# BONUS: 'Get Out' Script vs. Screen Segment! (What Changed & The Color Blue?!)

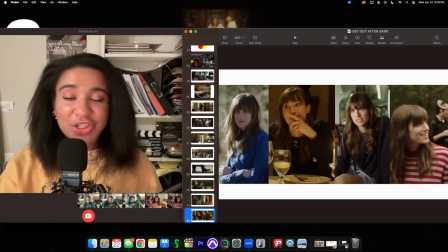1231s
And then the morning of the auction, she sits on the bed in more of a purplish shirt.
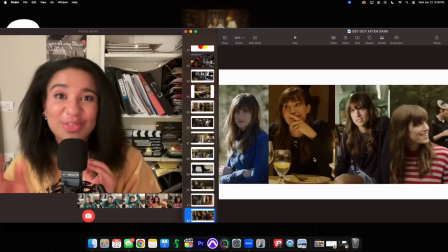1239s
She's in the middle of both of these worlds right now. So the blue and the red, they're blending together.
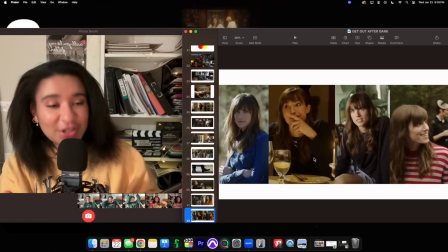1244s
And then once we get to the party, she has officially turned into one of them and now wears red.
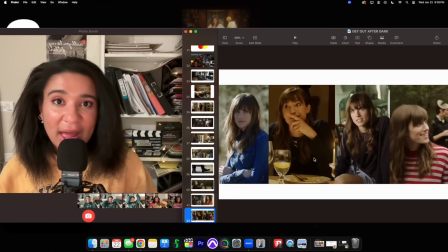1251s
We can also see throughout the film that when these characters are wearing red is when they do their part in this whole operation.
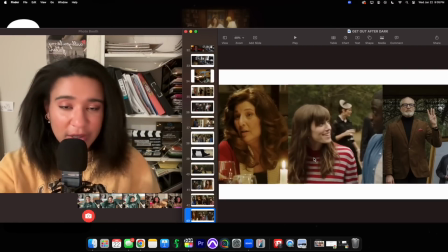1260s
For Missy, her work starts this night. At the dinner, when Jeremy comes home and does his whole drunken spiel, she's wearing a red top. Later that night, she hypnotizes Chris. Next is Rose's job to present Chris at the auction.
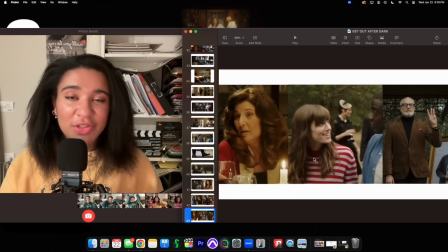1275s
Here she's done that. And step 3 is to actually complete the auction, which is Dean's job, and that's what he's doing right here with his red pocket square.
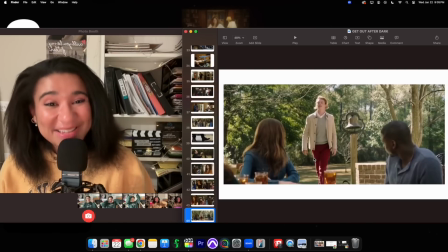1284s
Now with Jeremy, I love it because this is the first outfit we see him in.
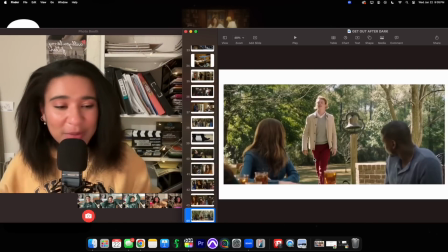1289s
This is what we meet him in. He's just an open book. He's rowdy. He's not gonna hide it. He actually, I think he revels in what they do, and there you go, bright red pants right in front of you.
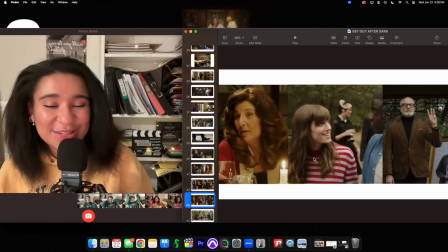1300s
But everybody else sort of gradually gets to this point. Going back to blue, we can also confirm this with Rod.
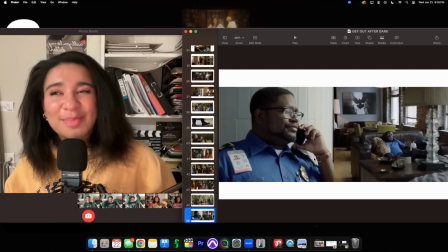1307s
I wasn't quite sure what the obsession was with having Rod be a TSA agent. I mean, other than the whole conspiracy part.
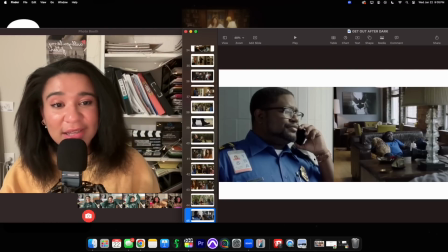1315s
But the TSA agent, other than a police officer, is a great way of putting a character in a blue costume.
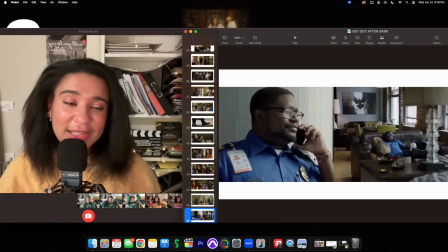1322s
And then he also, back to this apartment shot, wears blue at the house.
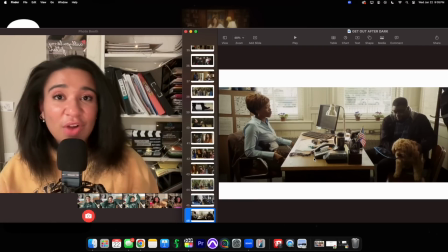1327s
Again, blue are the good guys, right? When Rod visits the police department, he's wearing a blue flannel.
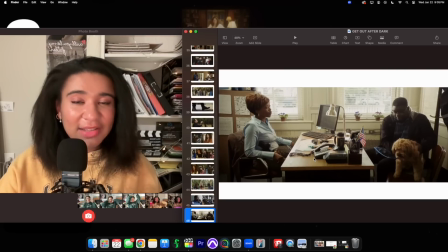1332s
And now even though she's not helpful and laughs in his face,
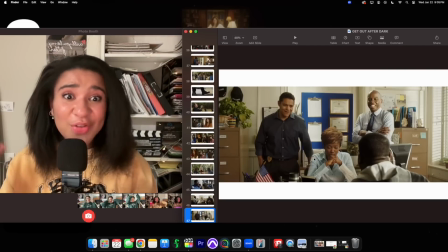1338s
she's wearing blue, and the other two guys are also wearing blue.
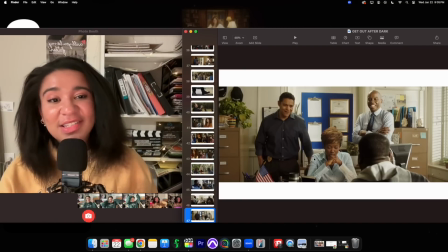1343s
Now, what does this mean? Because obviously they didn't help. All this did was foreshadow that blue, in a way, is good intention. And this is especially helpful to remember when it comes to this scene.
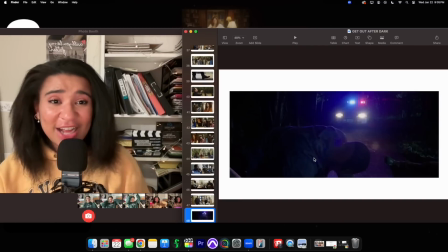1356s
Chris is out on that street, car crash, suicide, murder, and the police pull up.
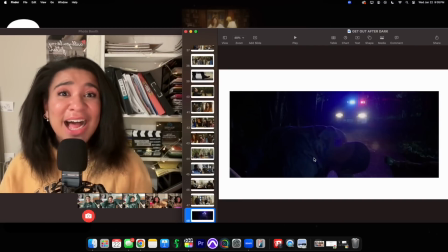1361s
We're like, yeah, he's the goner.
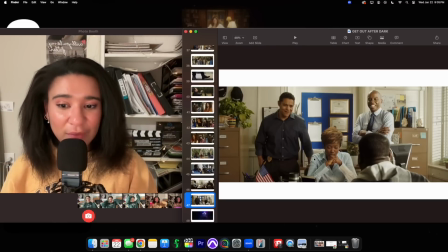1364s
But because we have this color foreshadowed to us before, we know that everything will actually be okay.
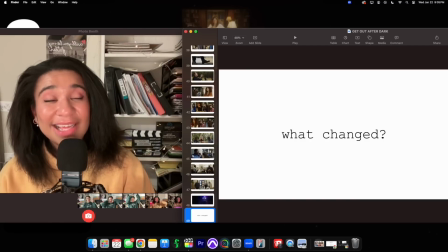1370s
Now, obviously, if you remember in the script, this police scene actually went down exactly like you would expect it to, with Chris getting arrested and going to prison.
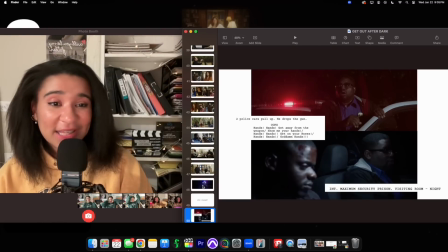1379s
But instead, it's Rod, which is great because then we've completely eliminated the maximum security prison scene,
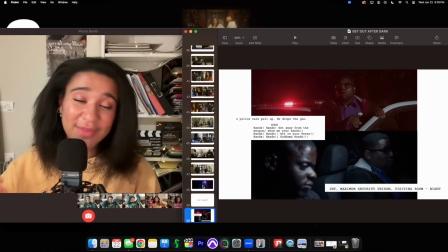1386s
which again, I wasn't even fond of when I read it.
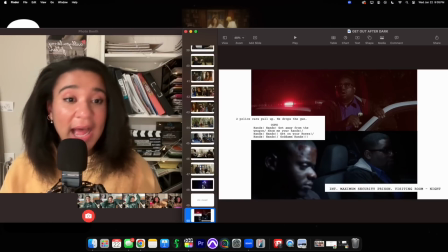1388s
Although I will say it's still funny because during the phone call that Chris and Rod have together, Rod does still say, "I don't forget shit you do."
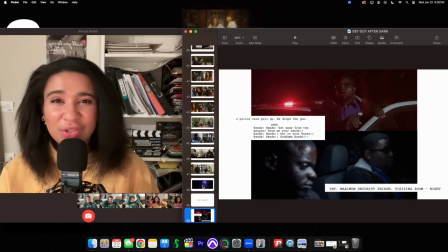1397s
It never comes up again, but we'll just keep it as an inside joke between those two bros.
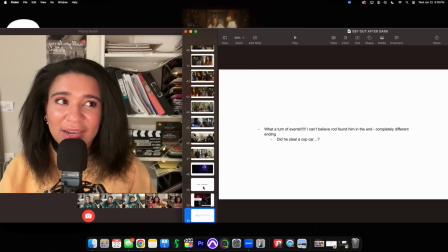1401s
As much as I did love this ending when I read it, I started thinking a little bit too much because I'm like, wait a minute.
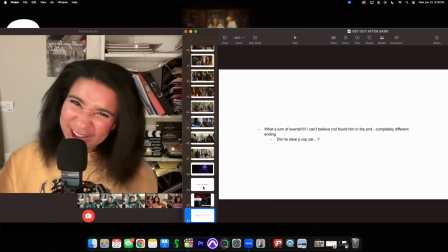1408s
Did Rod steal a cop car?
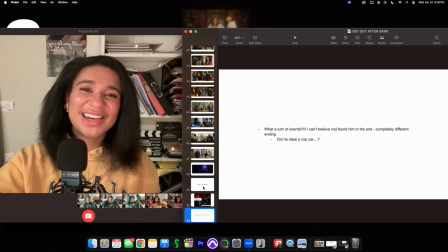1410s
But if we just don't think too hard about what's presented in front of us, it's a good ending, and that's all that matters.
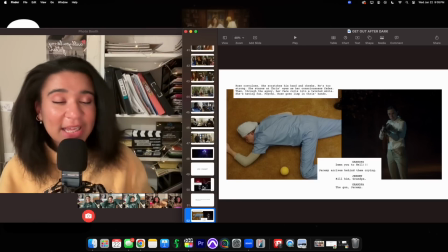1419s
Now, before that ending, what also was a major change is that Jeremy and Rose's position in the Great Escape sequence swapped. As I had mentioned in the script analysis video, that Chris strangled her. Now, this was obviously a genius script. Like, why not have these last two battle each other at the end?
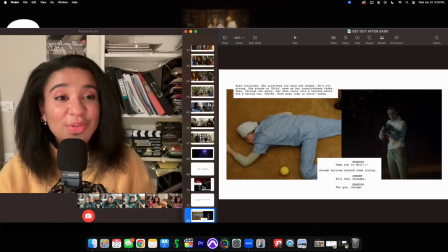1436s
I still got with the program reading the screenplay, but I do love that Rose took on what Jeremy was originally doing, calling out for grandma, calling for grandpa, and ultimately being left behind to die.
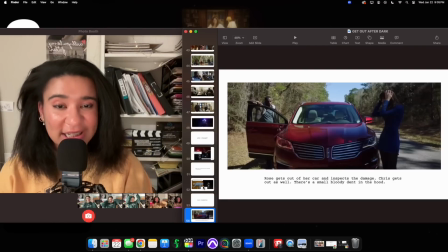1449s
Some other things that I really loved from script to screen was here. I love how the deer hit the car in this. In the original screenplay, it said that all there was a small bloody dent in the hood, but I look at it right here, one of her headlights is missing, aka deer in the headlights, aka
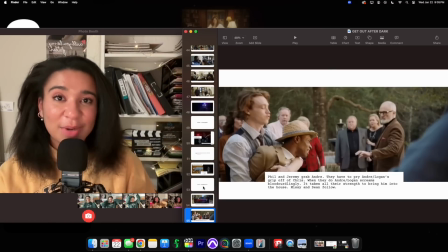1469s
Chris, that's you. I also really liked this part when Andre snaps out of his trance and is screaming, get out, get out. It's Jeremy who takes him away.